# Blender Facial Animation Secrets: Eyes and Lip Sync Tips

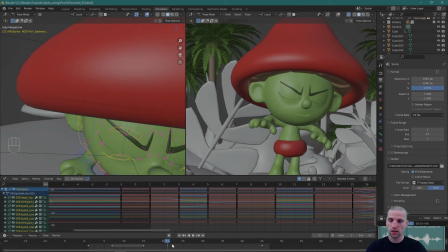(16:17)
And now it needs another hold. So I'm going to select that key, Control C. Somewhere in here,
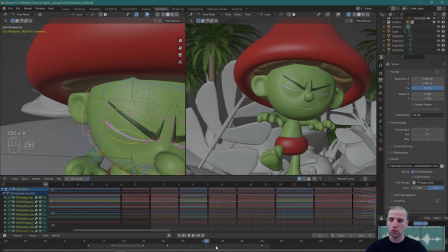(16:26)
he's going to still hold that pose, that idea, and Control V. So again, this is a hold now.
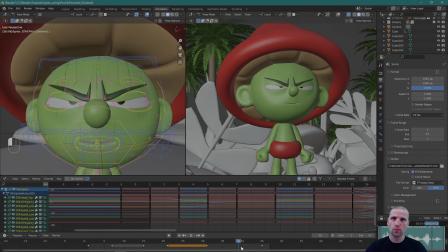(16:32)
It's just holding that idea. Cool? So I'm going to scrub a little bit, and that pose, that last idea, needs to happen sooner. So I'm just going to pull it, and now play with the timing. Maybe even frame 37. Cool, let's play what we have.
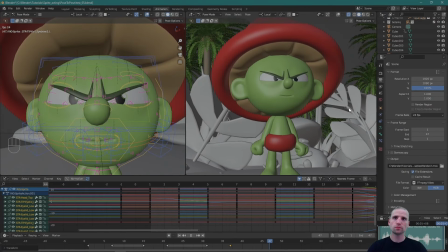(16:55)
Cool? So that idea is starting to take shape. We have 3 poses that all I'm doing is identifying what I think is communicating well. Once I did that, then I want to time it to the audio, create some holds so then that idea is reading clearly.
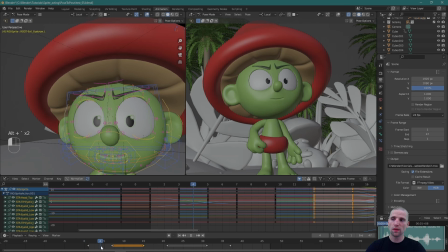(17:14)
And then already it's starting to play. Cool, so I think the pose is hitting a little hard, so I'm going to make sure this is auto-clamped. I'm also going to grab this key and go V and make it vector.
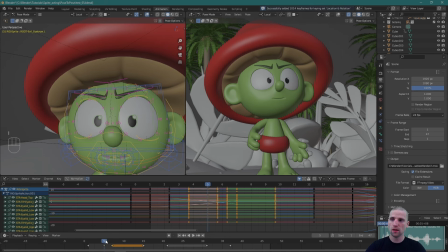(17:28)
Then I'm going to go insert a key, I, and I'm just going to grab this key, G, and move it over maybe 2 to 4 frames, something like this, V, auto-clamped. And it just is a little softer. Still some good timing, but it's a bit softer over here.
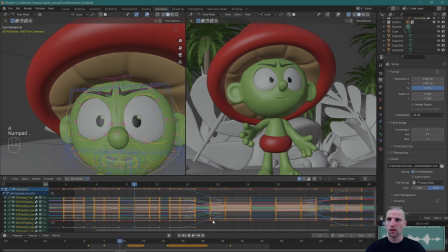(17:46)
A to select all my graph editor, period numpad, just a frame for it. And what I'm going to do is this key right here, I'm going to select that, and the handles could be pulled a bit more. So I'm going to select those handles,
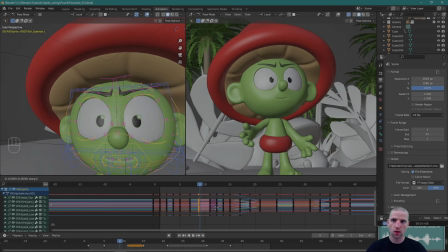(18:03)
G to move them, X to lock them on that axis, and just pull the handles. By pulling the handles, they get into that pose sharper, but with that settle. And then I'm going to make this sharper, the timing. So this is frame 15 to 21. I'm going to make it 4 frames.
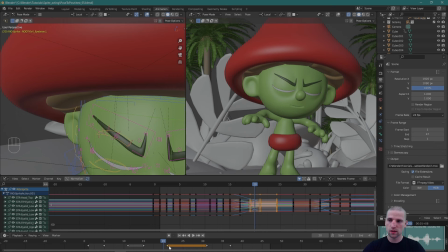(18:21)
I think it could hit on frame 19. So I'm going to select that, G, move it over. I'm going to make that vector so it hits harder, snappier.
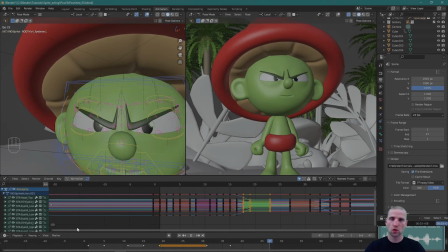(18:34)
Cool.
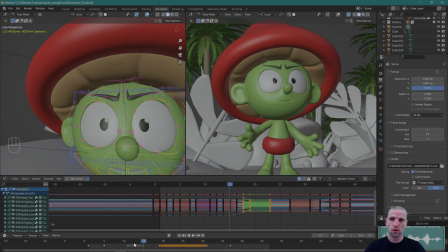(18:37)
And what I'm going to do on this pose, change, this is an idea with a hold, another idea. What I'm going to do in this 4 frames is create a breakdown on the eyes.
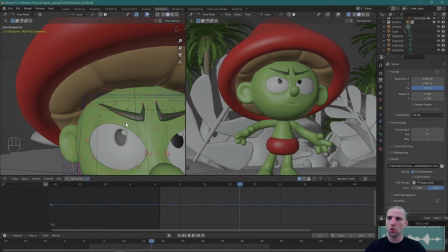(18:50)
So I'm just going to hold those eyes open a bit longer, just like that. Insert a key.
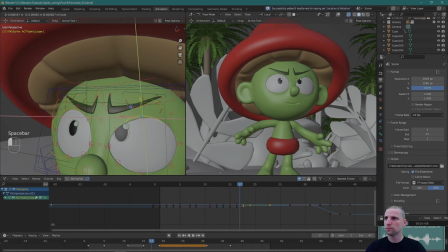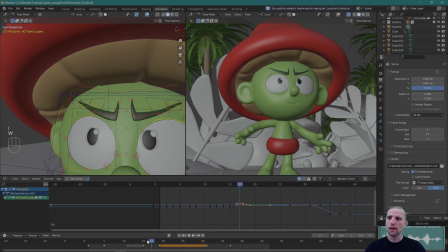(19:05)
Cool. And I'm really going to delay those eyebrows. So I'm holding those eyes, the eyelids up longer, so it's snappier. And I'm going to come over 1 frame and just delay those eyebrows a bit.
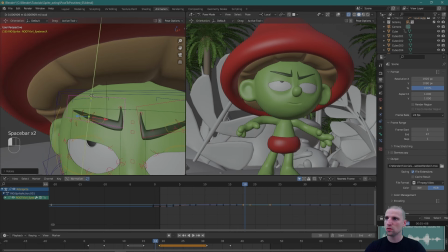(19:25)
Just like that.
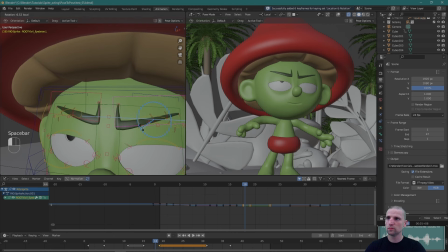Cool.
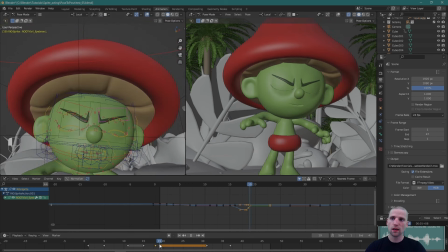(19:39)
So now it's more aggressive, it's snappier. And I'm going to add just a very soft settle right in here. I'm going to hit A, select all. That's that pose that we're getting into.
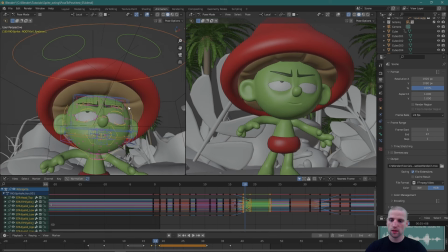(19:50)
Frame 19, I'm going to go over 1 frame, insert a key, come over here and select that last frame. And I'm going to hit G, 1, 2, V, auto clamp. Okay. Same thing like we did before. I'm going to select that key, use that key.
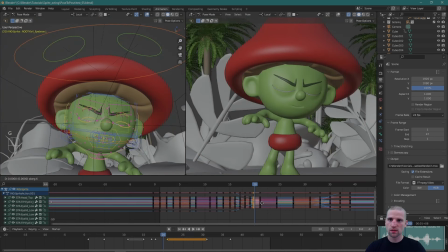(20:08)
I'm going to select those handles, G, X. I'm just going to pull those handles. So it's just a bit softer. It doesn't hit as hard. It's still aggressive, just not as hard. So I like it for the eyebrows.